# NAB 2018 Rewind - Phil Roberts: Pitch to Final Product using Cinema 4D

You have the client fly in, you have to rent a studio, you have to get a photographer, and all of these things. And having these 3D assets are really useful, because you can just use them across a multitude of places and different deliverables. And what I'd really wanted to concentrate on was the physically based materials. So starting from a base of realism. So using physically based materials, I wanted to look into the physics of how they worked. And I always start my jobs from a point of realism, because you have that reference, you have that real photography that you can then kind of sell that back to the client. It's like, this is why I've used this is why it looks this way. And then if they want to move it away from that, then that's their decision. But you ultimately have that backup of reference to support you.
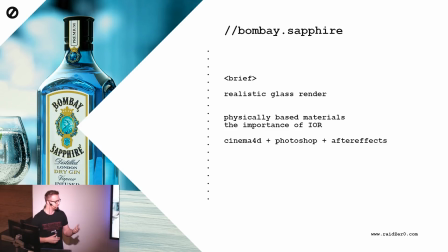1624s
So that's why the importance of Index of Refraction, IOR, which I used in this project. I actually used 4 different Index of Refractions to complete this job.
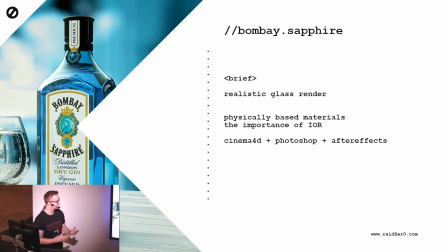1636s
So we got the glass on the bottle, the alcohol inside, the glass next to it, and also the bubbles inside.
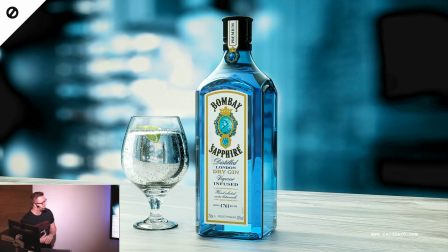1646s
So this was the initial still that I made to kind of sell it to the client. So all in Octane. It's actually only 2 renders. So in cinema, I just created the bottle, created the glass,
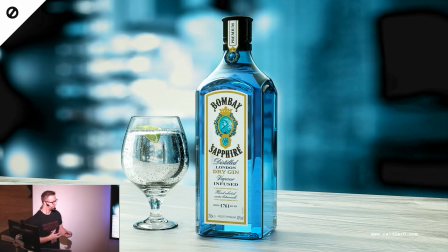1664s
and then worked on the shaders, worked on the lighting until I was happy, basically. Ultimately, I wanted to then make a short animation as well. So again, having the 3D assets is really, really important.
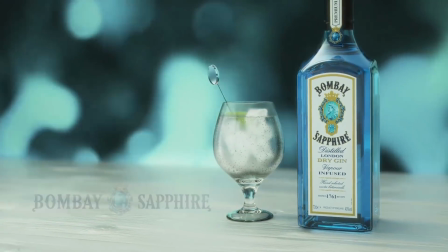1684s
This is the short animation that I actually made.
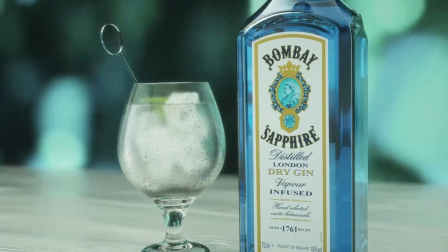1691s
So you can see there's a few different changes that I made between the still and the animation.
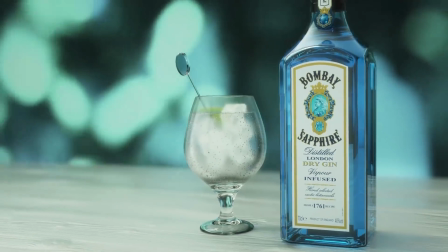1699s
I wanted to have like an animated background, like it feels like you're more kind of at a party or something like that,
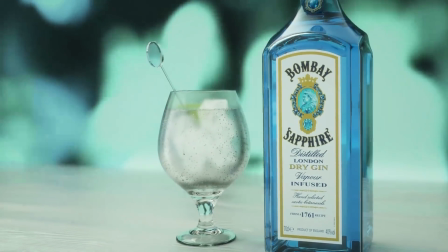1706s
and the background is actually stock footage of a party going on,
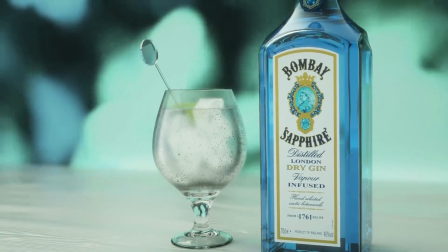1711s
and I took that into After Effects and kind of graded it more towards the Bombay Sapphire colors, so that more
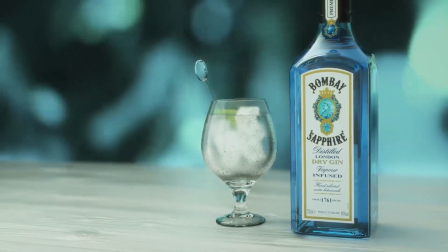1720s
turquoisey blue sort of feel, and just knocked it out of focus.
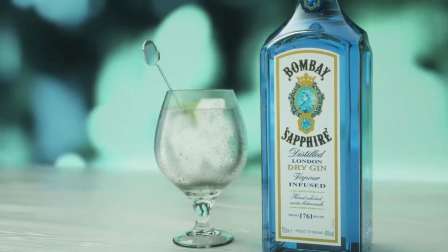1723s
But then I was able to bring that into cinema and have an animated texture on a plane that goes behind the glass,
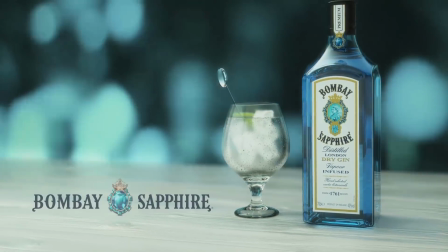1731s
and able to render it out with all of the refraction and kind of reflections going on,
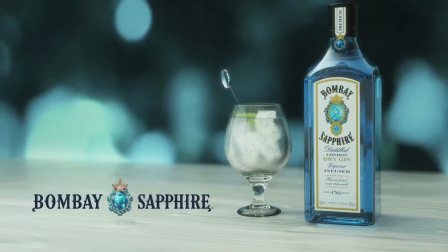1739s
which would be really, really difficult to do if you wanted to composite that.
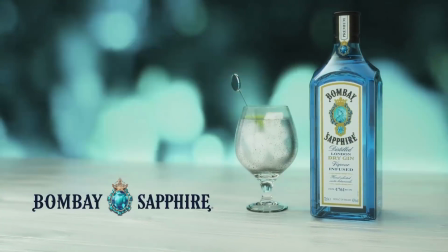1746s
Another thing that I did as well is add kind of frosting to the glass. I wanted it to feel fresh and cold, and the way I did that was actually using roughness.
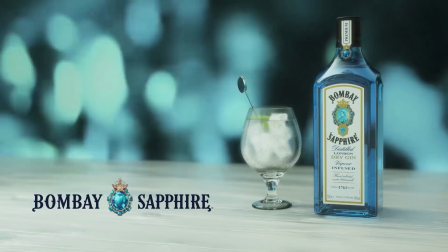1759s
So like adding a gradient across the whole glass, so the bottom of the glass wouldn't be as cold as where the actual liquid is,
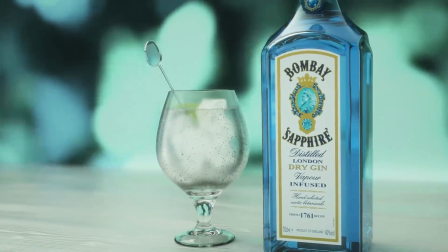1767s
and then it falling off as it gets towards the lip of the glass as well. And these are the kind of things that I was selling into the client, the kind of realism and the base of realism is where I wanted to start. And then if we wanted to push it anywhere else, we could, basically. So I can show you that in cinema, so the setup I had.
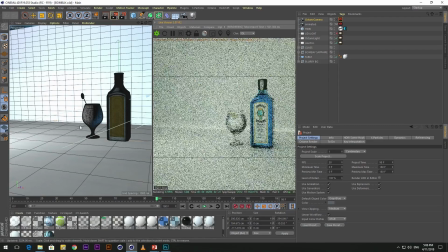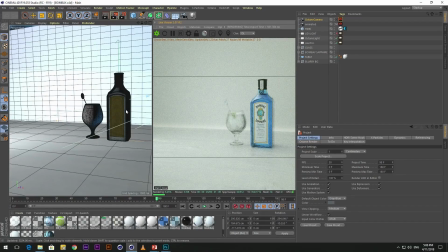1801s
So you can see the bottle here.